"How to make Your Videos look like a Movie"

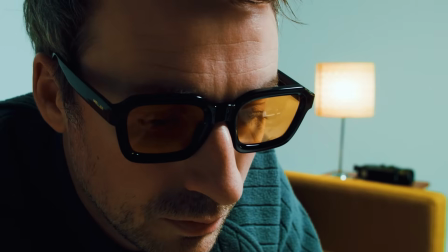4:10 I think a lot of the times when we try and create that film look, it's always something we only consider doing afterwards in the edit with overlays or LUTs,
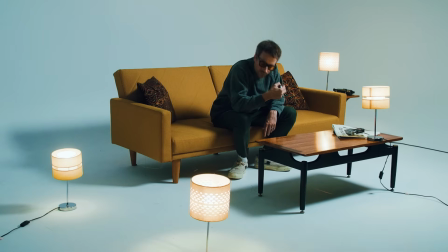4:18 instead of maybe trying to create something in camera.
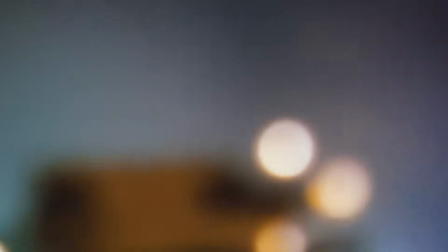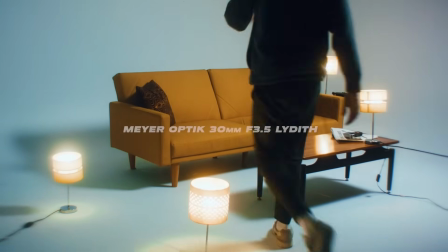4:26 Come il cielo pieno di stelle,
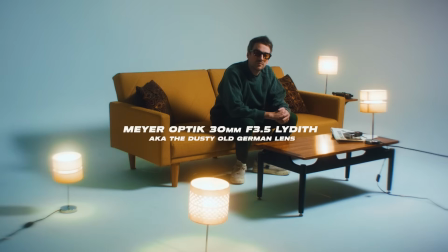4:33 penso a tante cose belle,
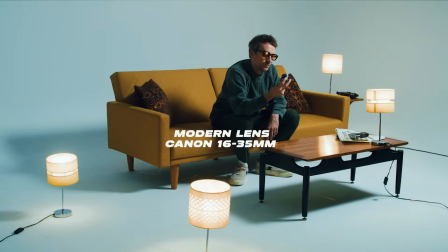4:41 come il tramonto in estate,
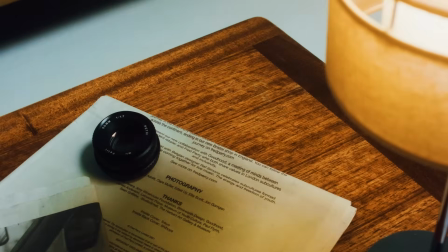4:47 le ore più felici passate.
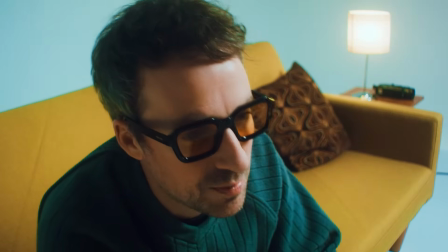4:53 The aesthetics of an old vintage lens can create these desired imperfections that we crave when we're trying to achieve that filmic look.
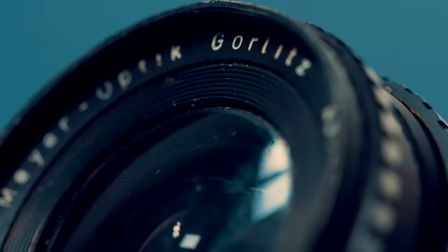5:00 Now, I'm not saying you have to use this exact random German lens to create a film aesthetic.
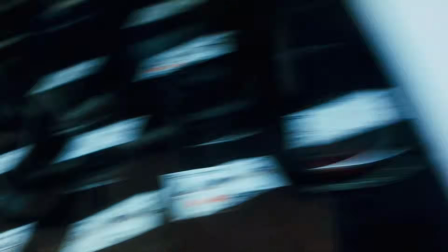5:06 There's loads of vintage lenses out there with all their own quirks and imperfections, and because the Blackmagic OG is a Micro Four Thirds mount,
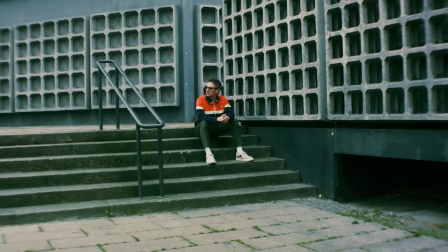5:14 there's loads of Tesco value vintage glass out there that you can use to try and recreate film, because Look, it's just a cold hard fact, all right? Film is just way more sophisticated, way more avant-garde, way more seductive. Like smoking in a European city, it just looks better and way more cool and stuff.
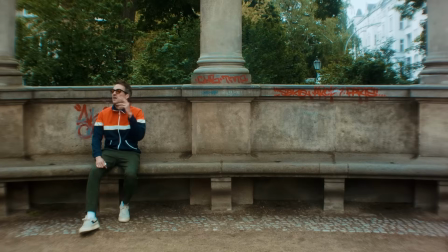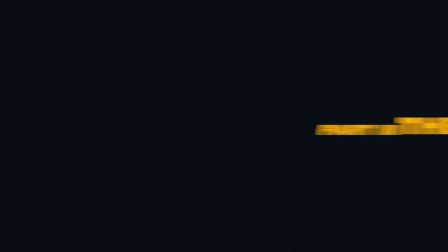gather round everyone and let's settle in as we embark on the final part of our story, which basically just involves me chucking one of our film like LUTs onto a clip. Oh shit, I've already done that joke and I don't think it was that funny the first time I did it. Plus there's a bit more to it than that. And yeah, I should probably take off these tinted sunglasses, otherwise everything's gonna end up looking like a fucking tangerine fever dream.
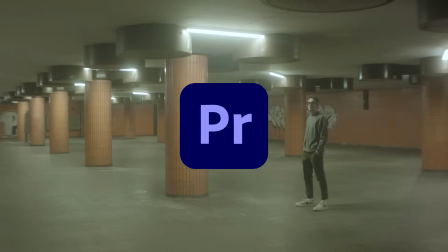6:17 Right, let's jump in. And I'm just doing this in Premiere Pro, nothing fancy.
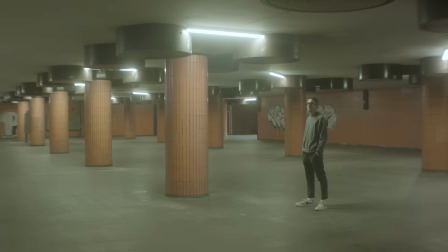6:22 So let's start here with our log footage, which if you don't know is just a flat color profile that holds more color information and dynamic range than usual footage. Basically just means we have more flexibility when it comes to color grading. So there we have it, log footage, which in its current state is dull, dreary, like a rainy Tuesday morning.
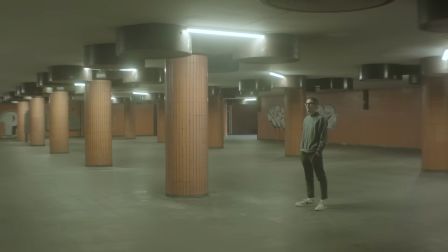6:41 But not once we finish with it, because we're aiming for this.
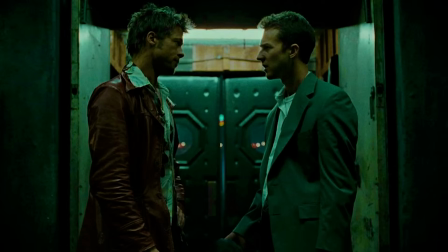6:45 That's right, this scene from Fight Club, which you might have guessed already was shot on film.
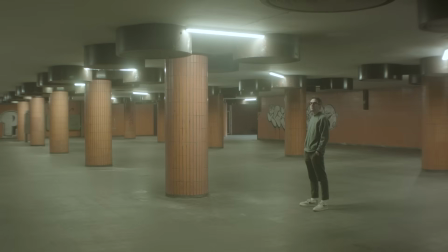6:50 So this is our reference. So my first step is to apply the standard Blackmagic Rec 709 LUT,
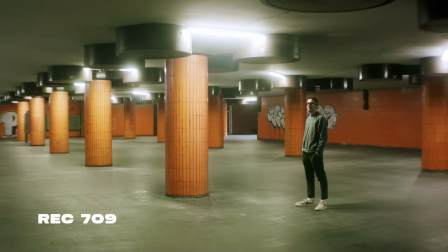6:57 which transforms our log footage to a more standardized color space, and whatever camera you shoot with will have its own version of Rec 709, as different cameras deal with colors in a different way.
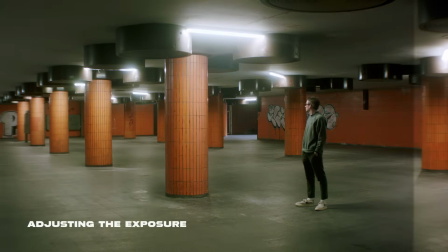7:10 Next, I'm going to pull down the exposure ever so slightly so these strip lights above my head aren't completely and utterly, blown out. Obviously, they're still going to be blown out a bit because, well, yeah, they were fucking really bright. I've also added a bit more contrast, but not too much, as our filmic LUT will do a bit of that for us anyway when I slap it on later.
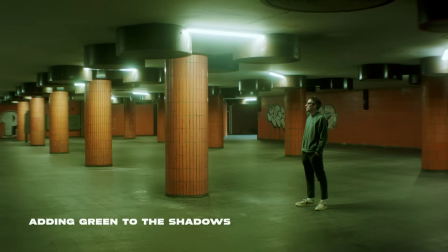7:29 Right, now I'm going to add some greens to our shadows, which when we look back at our Fight Club reference, we can see there's definitely some greens going on there. I also want these orange pillars in the background to pop a little bit more, so I've boosted the vibrancy and saturation slightly,
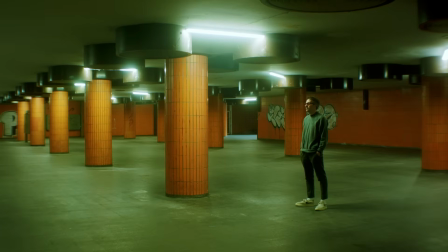7:43 and I've also isolated the oranges using the eyedropper in the hue and saturation panel to push the oranges even more in the pillars. At this point, it looks half decent, but I want this to be more stylized, a bit more extreme, more spicy, like Fight Club.
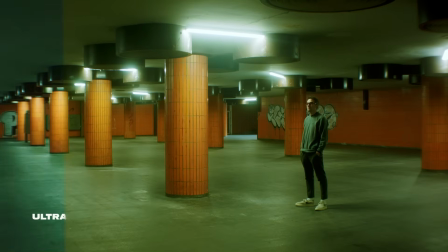8:03 Motherfuck! And no prizes for guessing what I'm going to do next. Yeah, exactly.
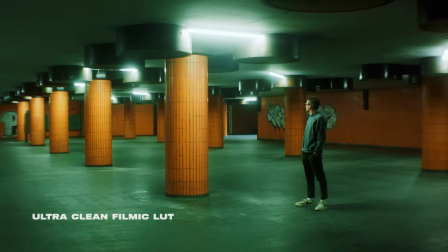8:07 I'm going to use one of our filmic LUTs, and the one I've gone for is called Ultra Clean, and it's one of the looks you get with our filmic LUT pack.